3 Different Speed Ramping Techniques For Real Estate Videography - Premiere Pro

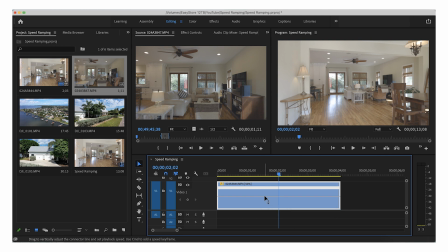(4:09)
What we would want to do, or not stops, it's like on a beat right there. What we would want to do is hit somewhere around here, hit Command, and then click on that little line, and it will put a break in it where you can change the speed on either side of that break.
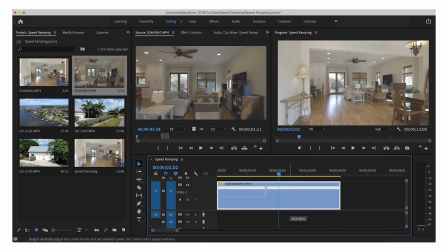(4:22)
So what we're going to do is go ahead and bring this up to like 700 to 1000%, something like that.
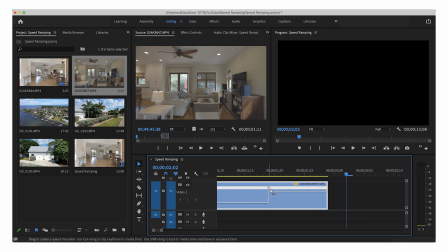(4:30)
And then you will see that you have this kind of carrot looking thing, this arrow, and you can split that. So what we will do is if it will grab it, come on, come on, zoom in a little more. There we go.
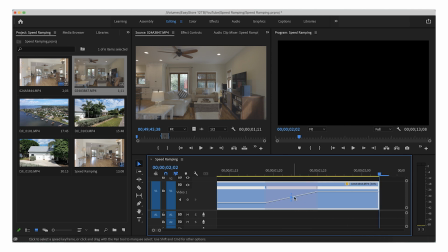(4:43)
So we can grab that and then you have these two, this anchor point and these two little tags or whatever that you can grab on there. So if you grab it like this, you can see that this is where we're making our actual ramp.
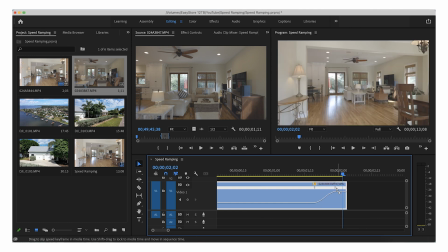(4:56)
So we are going to do that. Move it a little bit closer, and then we're gonna do the same thing over here.
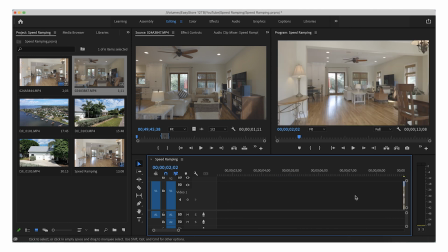(5:02)
Let's bring this guy over.
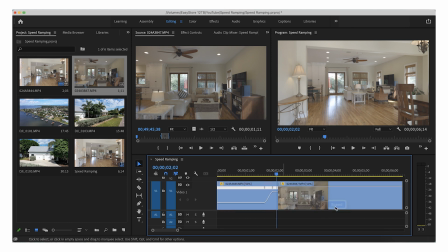(5:05)
And let's go ahead and hit the FX, time remapping, speed, pick a point on here, and then drag this side up. Let's do another like 769, perfect.
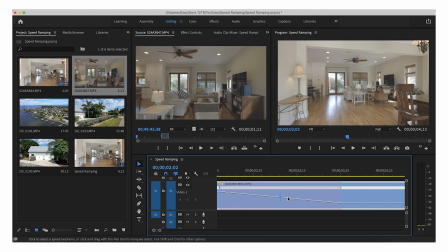(5:18)
And then we will grab this, move it over, click on it, and then drag this top one over like that to make our nice smooth ramp. So this is just a guess whether this will look good or not. There is definitely an art to this.
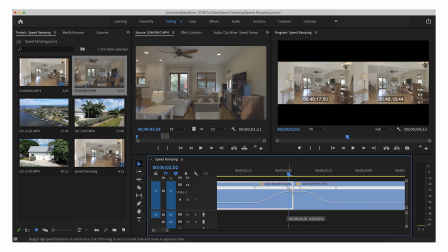(5:32)
I found that like the closer you get these to the end and beginning of the clip, the smoother it looks.
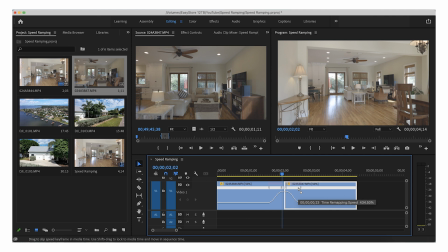(5:39)
But you will definitely have to play with it quite a bit. So let's go ahead and see what this looks like. Not too bad.
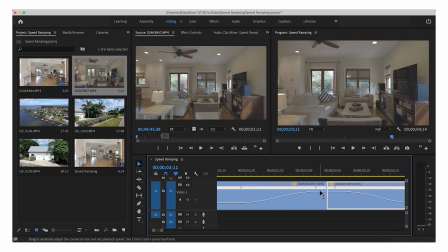(5:46)
I mean, I think it maybe could go a little bit faster, but I mean, I think you guys get the idea.
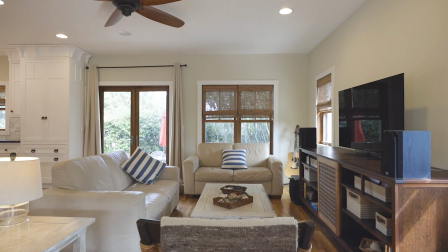(5:52)
That's a pretty good, yeah, that looks pretty good right there.
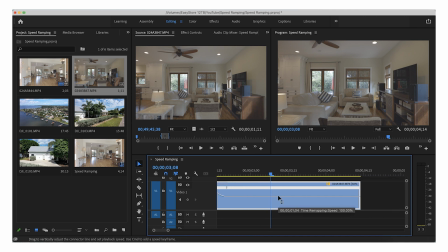(5:57)
So again, this is an art. You certainly can play with it as much as you would like, but that is how you do that speed ramp transition. All right, so the next one we are going to do is just gonna be one hump right in the middle of one clip. It's not a transition, it is just speed ramping in the middle of a clip. And I use this a lot of times when I'm trying to show, just like in this one, a kind of proximity of where the house is with a nice big drone shot. And then move in towards the house and not waste all of the time in between. That's a good reason to do it. Maybe you have a good walking clip where you're ninja walking through a kitchen and you wanna start at the beginning of the kitchen and kind of move through to the sink or something like that. That could be a good opportunity to do it. I have some friends in this industry that use this all the time. They do it very well, very tastefully. I don't typically do that with my videos. I usually use them for the purposes that I just said, but you can use it for any number of things. But let's go ahead and grab this clip right here and see what we can do with it.
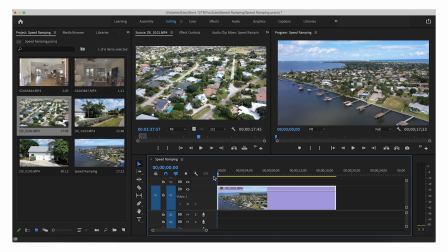(6:55)
So as you can see in the beginning of the clip, you are able to see the river here and the ocean on the other side, and it's giving you a good perspective, like look at where this house location is, right? And then the end of the clip here is the house.
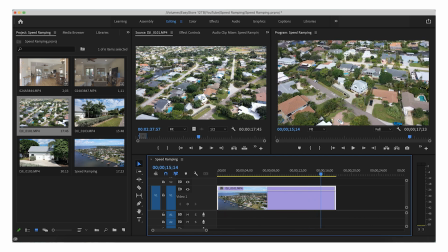(7:09)
So right in the middle here is the house that I am shooting. And so I'd like to be able to bring them from here to here and it not take, you know, 15 minutes to do so. So let's go ahead. What I like to do is always speed down the clip to 50%.
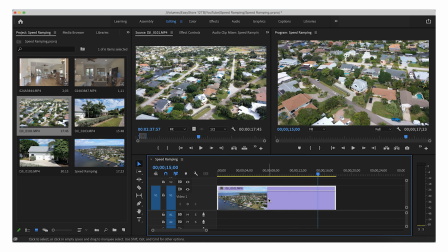(7:23)
I know a lot of people do it differently, but let me explain what I'm trying to do. So let's bring this whole clip to 50%.
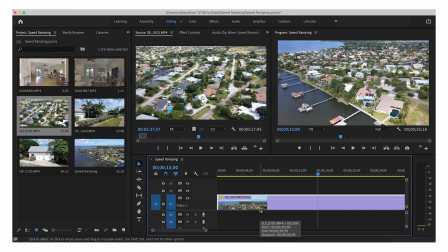(7:31)
And then instead of it being kind of confusing, I actually nest the clip from there.
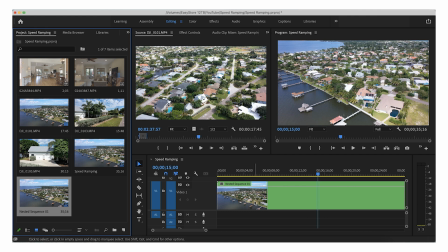(7:37)
So it's a nested sequence at this point, and then I will go ahead and do the time remapping and speed.
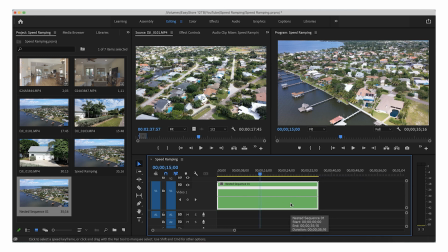(7:44)
And that just makes it to where this is now the 100%. It's kind of a little bit easier to think about in your head as you're like changing the numbers and whatnot. You don't have to do it that way. You do not have to nest it, but it is an option. So from here, you are going to want to make two different points on here. So it depends on where you want it to do it.
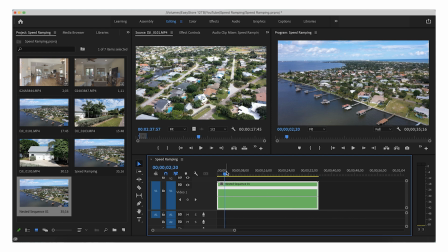(8:03)
But if you are going obviously to some music, you will have to use those cues, those different beats within the song to adjust off of.